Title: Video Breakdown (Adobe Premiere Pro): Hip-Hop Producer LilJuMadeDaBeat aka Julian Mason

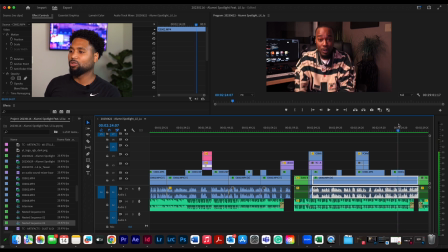20:27 You just kind of just sitting there and just watching. But with him, I wish I could have did that. And I don't usually shoot autofocus in interviews because sometimes it might get a little off track. It might be focused on something else that actually happened to me before, and I had to reshoot the whole thing. So it happens, man.
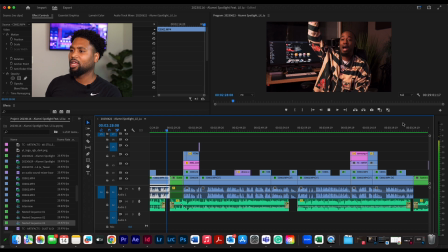20:40 So yeah, so that's pretty much about it with that. And then we go into another shot when he gets back to Houston.
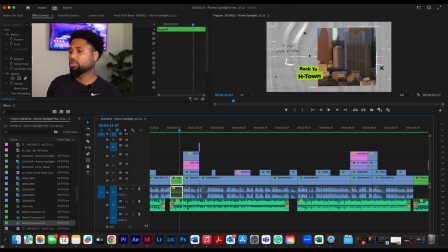20:47 You know what I mean? Another drone shot of Houston right here, then back to H-Town, use that text. And like I said, man, the opener, I actually used different parts of it to use throughout the video to help, you know, carry the video on.
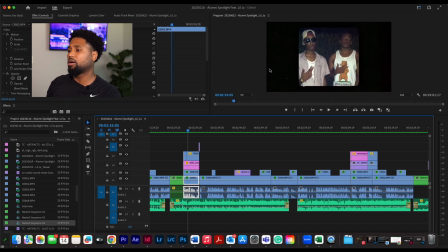20:59 You know what I mean? So luckily, this is boy Joe he's talking about. I sent Drew a text like, hey, you have a picture of your boy Joe? And he's like, yeah, I do. And he sent me this. And this is really, ironically, it's just like maybe a week or so when they moved to moved to Houston together.
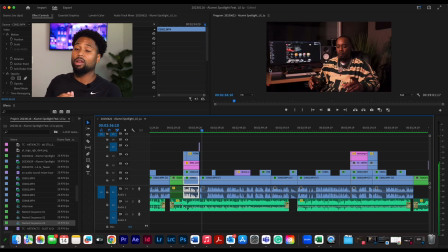21:14 So like I'm saying, everything just kind of worked out good, man. You just gotta figure out a way to make it happen. So shout out to Drew, man, for sending me that particular video. You know what I mean? As you see what's about to come up right now, another shot of Houston, man.
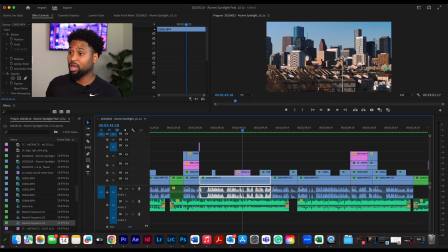21:27 Luckily, Envato had a ton of Houston shots, and then if you notice too, I used a lot of different angles, and it really worked out good.
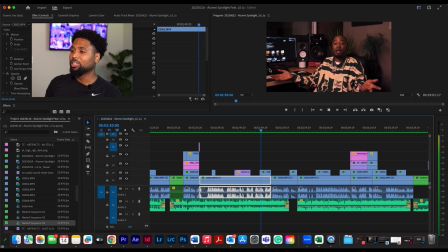21:35 Yeah. So Drew moved around a lot during his interview, man. So I had to really make sure I was on my P's and Q's with that second angle. You know what I mean? And then, oh, I know there's a good part right here. So you see this, right? So this is my music track right here.
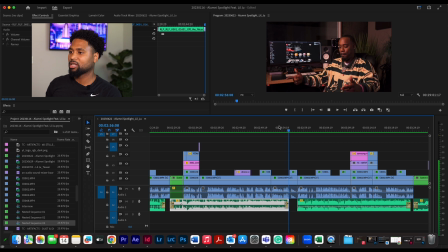21:50 You see this part, I really wanted the people to catch the essence of his laptop crashing when he first got to Houston. So to see how the music drops out and then it cuts, boom, right to the part. So you can see he looking at you saying, then my laptop crashes.
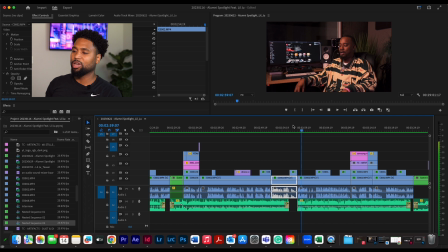22:06 So man, like I said, just from years of experience, you just know like when to say stuff, or I mean, not when to say, so when to cut the stuff and just really just capture the essence of the video. If that means to drop the audio so people can really understand like, hey, boom, oh, that's a serious subject right there.
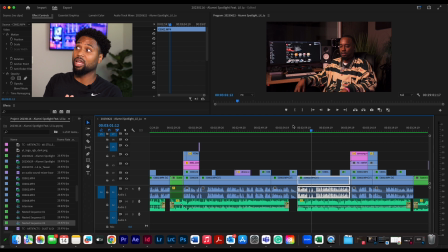22:22 Like his laptop crashes after all he'd been through. And the reason why he was going to Houston was to make beats, and his laptop crashes. And he doesn't have the money to get it fixed. So it's just a lot of stuff going on for him. So yeah, man, like I said, this was a good interview. And yeah, Ju's just kind of breaking it down, as you can see, just kind of switch it back and forth between the cameras.
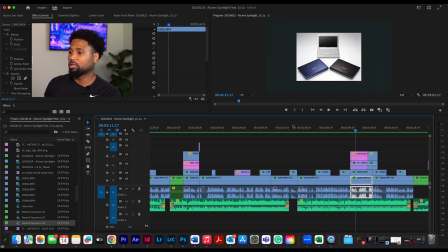22:41 And then right here, I go to this part. So you see the kind of like the dust background, dust and scratch background. And I just found just like this random, you know, shot of like some notebooks. Y'all know, y'all remember those notebooks. They very small laptops, wasn't no space on there, maybe like 2 gigs or something like that.
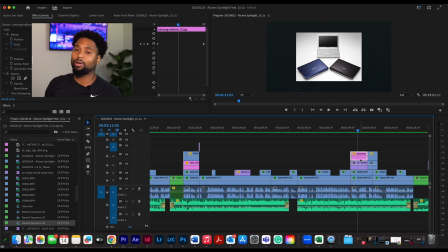23:00 It wasn't crazy. So the fact that he was able to make his first beat tape, that really put him on the map on this is really a blessing, man. So yeah, so shout out to him. So yeah, man, I found this on Google, looked for some stuff, couldn't really find anything that was legit.
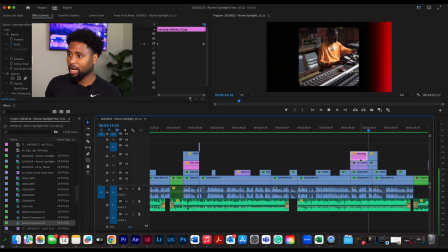23:13 I was like, man, this seems pretty cool. So let's just roll with that. And then another part too, now, since we're talking about laptops and stuff, Genius had this part where he's opening his laptop at the actual studio right here.
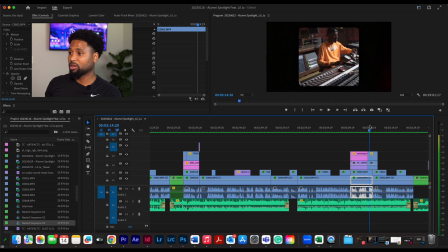23:28 I think this is really what made it work, this whole part, because you see him opening it, and then I just cut to it right away. And then the timing is critical when you use B-roll and these kind of things, because you want to make sure it matches what he's saying. You can't just be throwing random stuff in there. All right, so as we keep it rolling, I mean, this is a phenomenal shot, phenomenal timing.
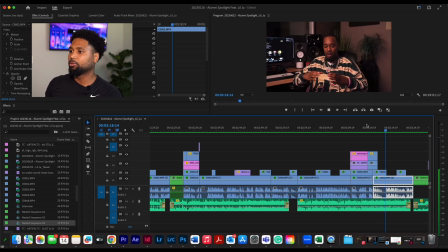23:47 So shout out to Genius again, whoever cut that. He's kind of breaking it down right here and that kind of thing. So as we kind of wrap this up, and then music fade out. Notice right here, I always fade the music out before we get to the next section. Just kind of, you know, just kind of make sure it's a clean stoppage and a clean break, and before we go to the next part.
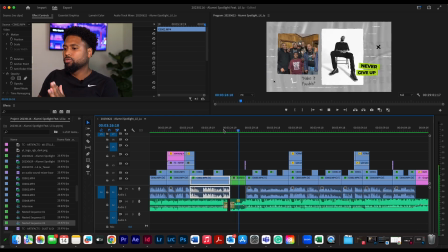24:07 So, all right, y'all. So as we move to the last scene, let's stop it right here. Just grab this photo right here from Ju's Instagram page. That's his family here in DeSoto. This photo right here I grabbed from his Instagram page as well.
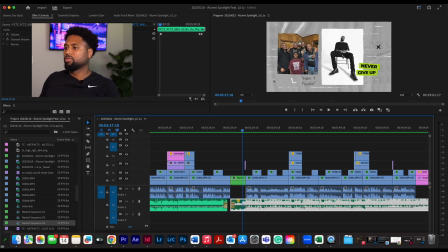24:21 I thought it was very creative in terms of how he's like positioned and everything, kind of looking, kind of make it looking from up to down kind of thing. So you got I think the mic, the Jordan, the 16s on, I think, or something like that.